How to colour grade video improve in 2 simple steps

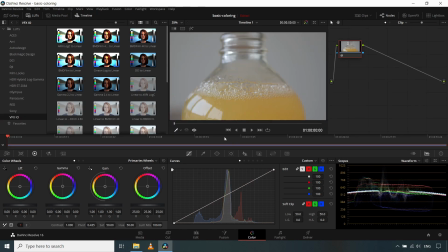When I say quality, what I mean is not professional quality. It's just what's the best we can get out of it with just two steps. Okay, step one. If you see this video, this is a flat profile.
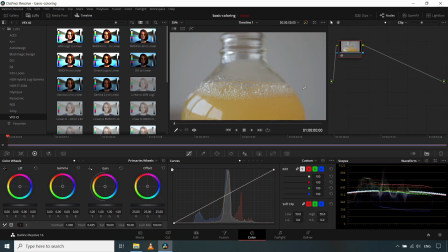So the first thing you clearly notice is it is missing the depth information in this video. Without depth, it is also evident that you cannot see where it is actually focused.
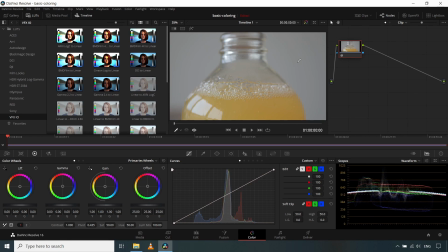Maybe you can make out a little bit, but still you will not be able to know the intended experience from the director's perspective, you can say. Okay, let's fix that up first. So the first step is to bring in the depth to the video,
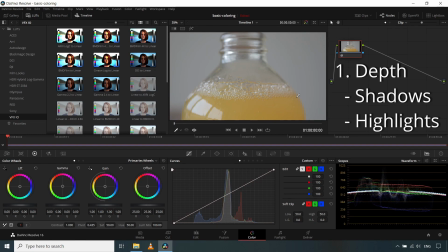as well as try to highlight the focus of this video. Okay, so how to do that? The first step is to apply highlight and shadow adjustments. That's what I do to bring out the depth in the video.
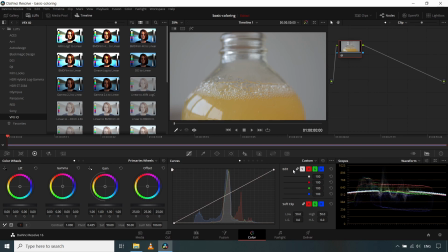So to do that, here in Davinci Resolve, what I'm going to do is I'm going to click on this link button. So this is the curves what we are seeing here, and this link binds all the curves together. So I want to unlink everything. So keep the Y highlighted.
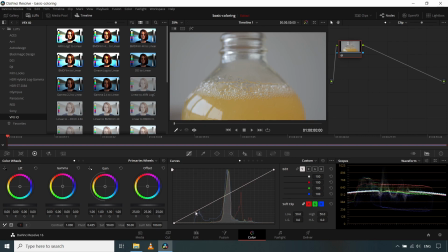So now we can set our black and white points. So what I'm going to do here is I'll create 3 points, 1, maybe 2, and maybe 3. So this is where our color starts, and then this is where it ends, roughly.
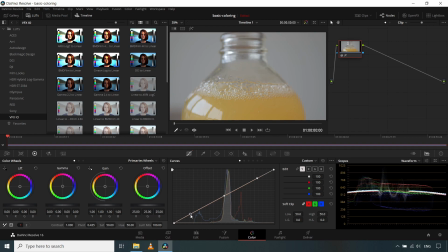So what I want to do is I want to increase the shadow. That means I want to increase the black level. To say in this video, I'm going to pull it down.
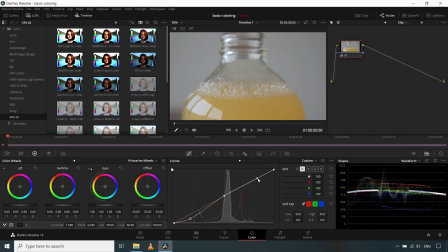And then what I'm going to do is I'm going to increase the highlights of this particular video. Okay, maybe I can even move it across a little bit.
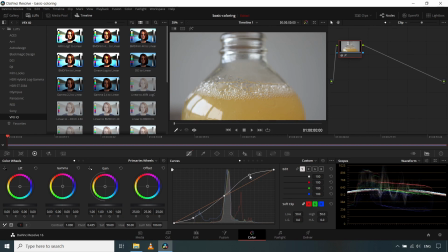Okay, this I can pull it back a little bit. This is the updated adjusted video. Let me toggle it back. So if I remove this adjustments, you can see that this is the initial video with flat profile applied,
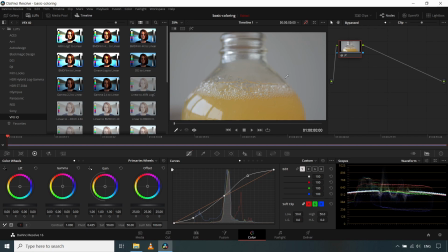which does not highlight the shadows or the white points. So if after making this change,
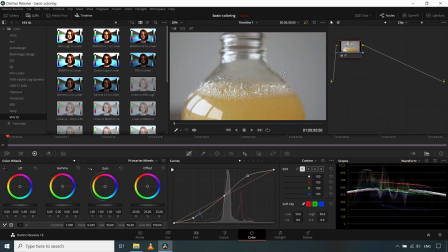this is how your video will look like. So what it means is here you can see the details in your bubble, as well as details of the shadow here,
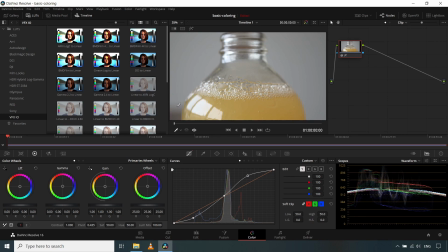and you can see sort of depth coming in from as compared to your initial video. This is where you are not seeing the depth, and after applying this you can see the depth and the focus.
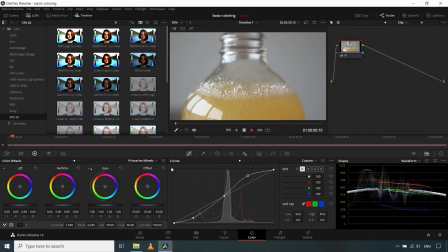So if I play this video, you can see that the focus of this video is to highlight this part of the bottle for the user to experience the slow rising of bubbles.
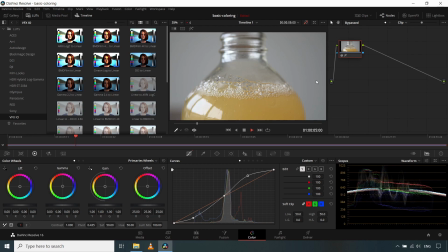If I go back, you can see that this is a flat profile and pretty much everything is sort of washed out, and you cannot see what you're highlighting in this particular video. So after application, one more time,
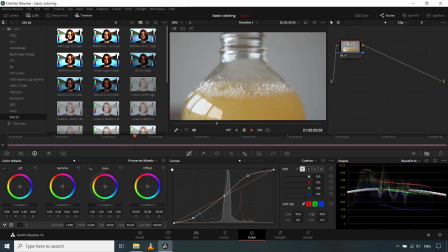now you can see that the focus is on this set of bubbles that's coming up to the top of the bottle. Okay, so this is the first step, applying highlights and shadows.